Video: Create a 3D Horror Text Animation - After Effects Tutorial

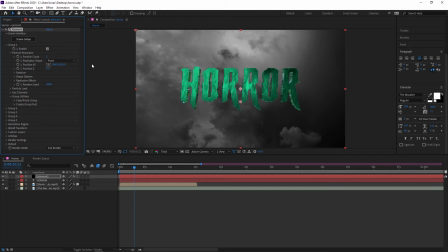248s
Once it was aligned, I made the original text invisible by unchecking this little eyeball on the side of it.
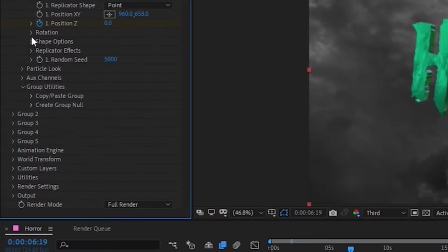254s
Now we've got this completely still 3D text. To give it some motion, I'm going to open up Particle Look, then go to Multi-Object and click Enable.
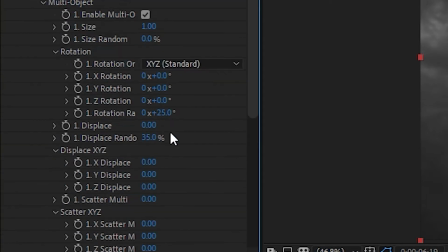261s
When you do that, a bunch of options will pop up, but for this tutorial, we only need to worry about 2 of them. The first is Rotation Random. This will randomly rotate each of the characters, which looks super cool in my opinion. The second is X Displace. This just separates the letters on the X-axis.
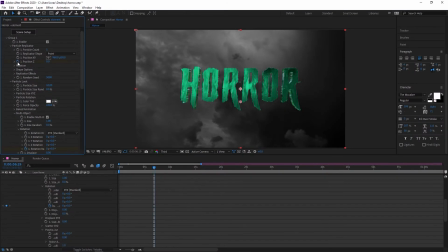277s
So make sure the text is how you want it at the end of the animation, then move the playhead a little forward in the timeline and add a keyframe for random rotation and X Displace. I'm also going to add a keyframe for position Z so the text comes flying past the camera in the beginning.
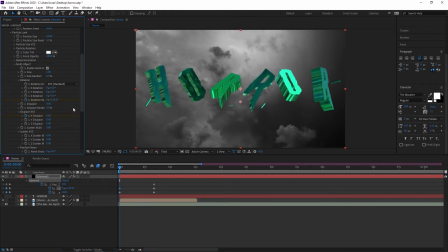291s
You don't have to do it exactly like I am, just have fun with it and do whatever looks good to you. After you set your keyframes, move the playhead to the beginning of the clip, then adjust the settings to how you want it to look at the beginning of the animation. And doing this will automatically create the keyframes for you.
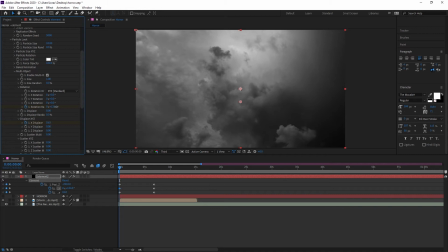306s
I just added some rotation to the letters, increased the X displace a little so they don't clip into each other,
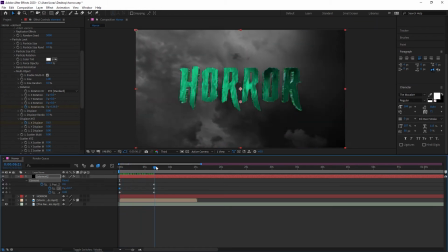312s
and moved the Z position back so the letters start behind the camera and fly past it.
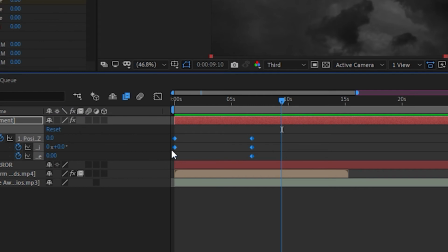317s
Then I highlighted all the keyframes and pressed F9 to easy ease them. After that I pressed play and it looked like this.
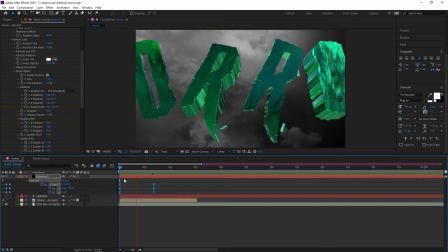323s
Looking pretty good, but I want it to come flying in a little faster and come to a slow stop.
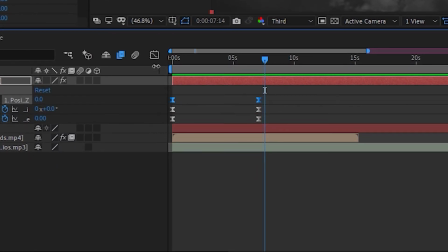329s
So I highlighted the Z position keyframes, then opened up the graph editor and moved both these little yellow handles to the left.
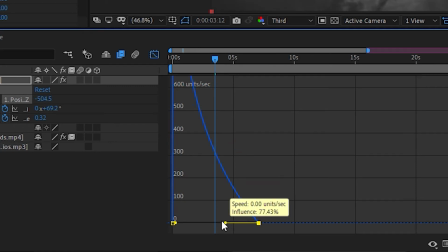336s
And this is how it looked after that.
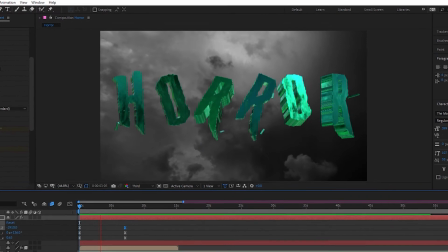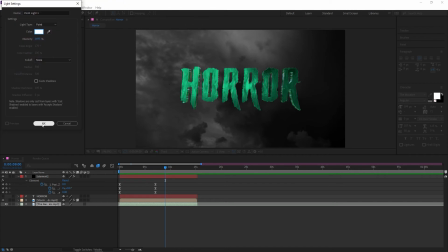345s
Now we're done with animating the text and can move on to making it look nice and saucy.
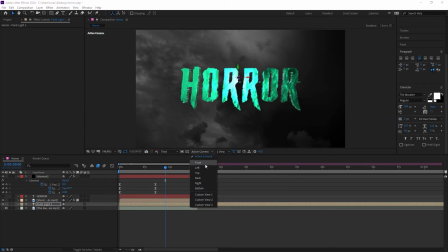349s
I started by adding a white point light and positioning it behind the text to create a nice rim light situation, which makes it look so much better.
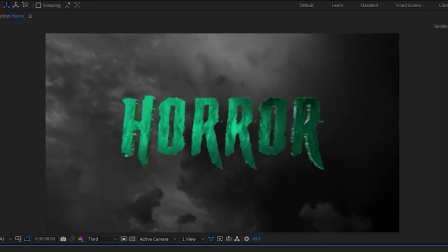358s
Here's it with the light and without. With and without. It actually amazes me how much better it looks with the light.
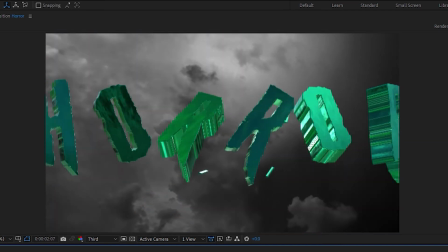365s
So now we've got our background and some nice text that animates in, but it's missing something.
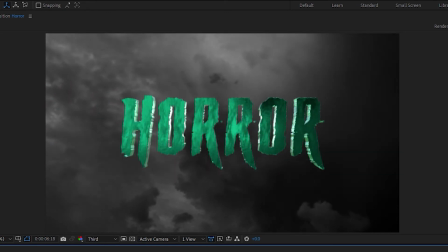369s
After it comes to a stop, it just sits there completely still, and I'm not seeing enough movement.
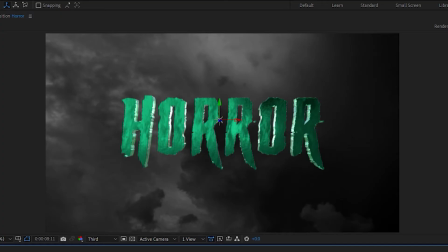375s
So to make it look more interesting, I'm going to have it melt down the screen like you saw in the beginning.
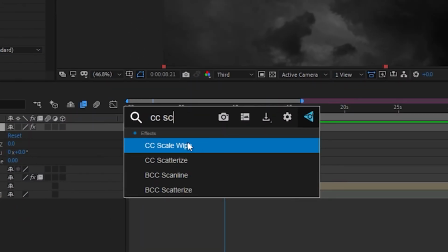380s
So to do that, I'm going to add CC Scale Wipe to my 3D text layer. This effect just stretches stuff out in the direction of your choosing.
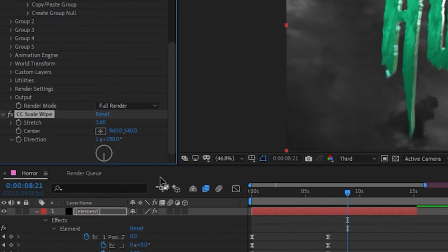387s
If you set the direction to 180, it'll stretch directly down, and you can just set keyframes to do that over time to have a melting effect.
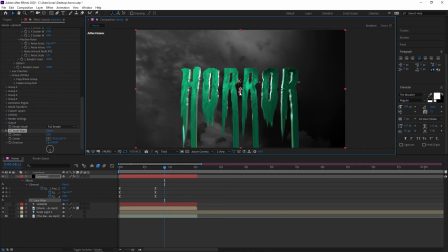395s
But it doesn't really look that good because it just stretches down without any interesting movement.
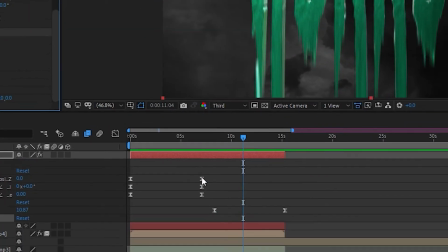399s
So you can add a liquefy effect and use this little finger tool to warp it around.
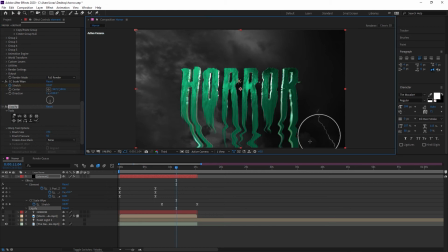404s
I like to start with a smaller brush size, then increase it to move the text around more. And when you press play, it looks pretty cool, but again, I'm not seeing enough movement, so I added a turbulent displace effect. This effect basically creates wave-like distortions on whatever you add it to.
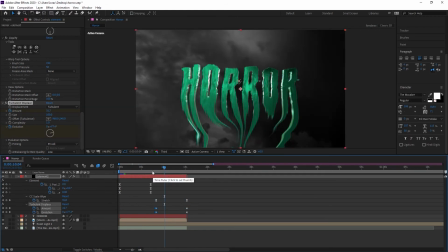421s
I just keyframe the amount to increase after the text started to melt, as well as the evolution throughout the whole clip.
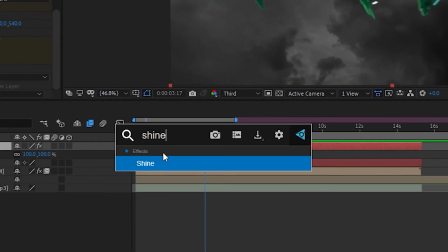427s
Then I added one last effect to the text called Trapcode Shine, which creates these beautiful light rays, and keyframed it to slowly fade in.
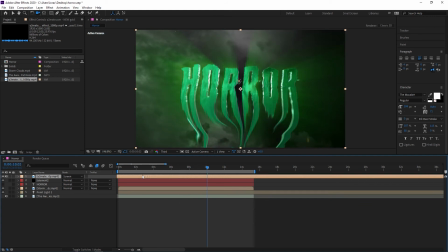435s
Okay, now we are finally done with the text, and all that's left to do is add some finishing touches to spice it up a little bit. I added in an overlay of some particles floating around,
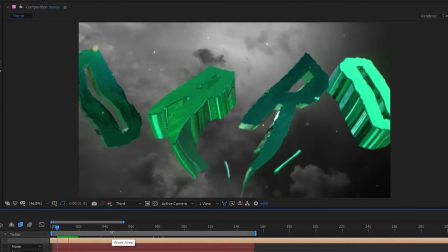444s
tinted them green, then added a slight glow. And like the rim light, this is one of those things that just makes the shot so much better.
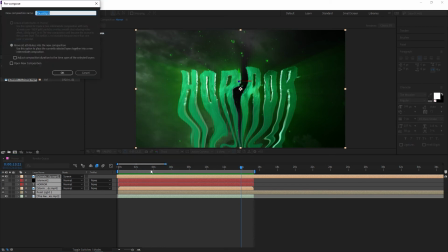450s
Yum! After that, I selected all the layers and pre-composed them to turn them into a single video clip instead of a bunch of layers.
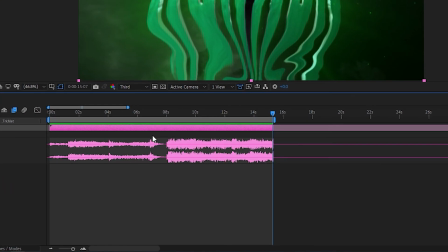457s
To make it look more interesting, I double-tapped L on the clip to open up the audio waveform,
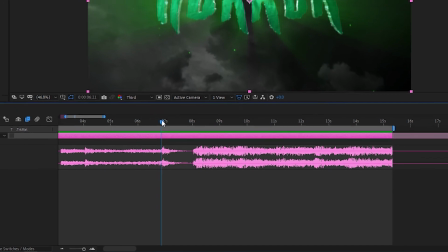462s
and went to where the little metallic hit happens and keyframed it to zoom in and out.
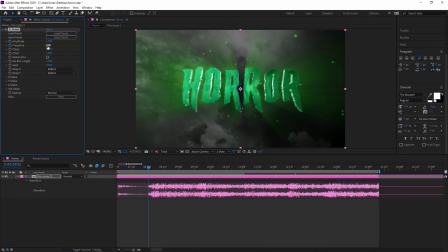466s
And for the same reason, I added some shake when the song starts up again and the text starts to melt down.
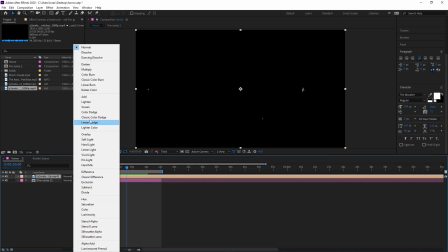472s
After that, I added an old film grain overlay for no reason other than I thought it would look cool, but you can't even really tell it's there.
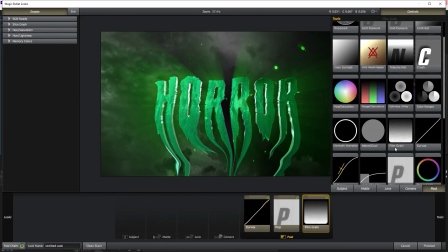479s
And lastly, I used magic bullet looks to add some finishing touches like a color grade, chromatic aberrations, lens distortion, stuff like that.
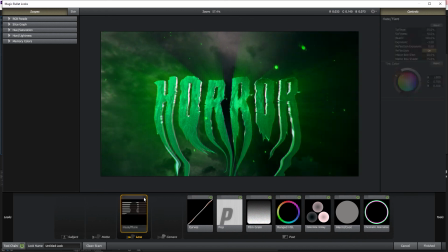487s
And with all that, we are finally done with the tutorial. I hope you learned some things. Have an excellent rest of your day or night.
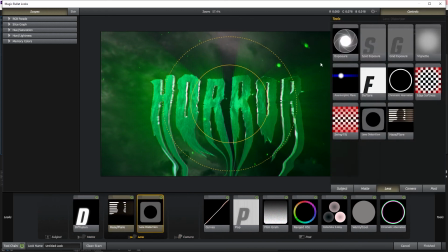494s
Adios, amigos.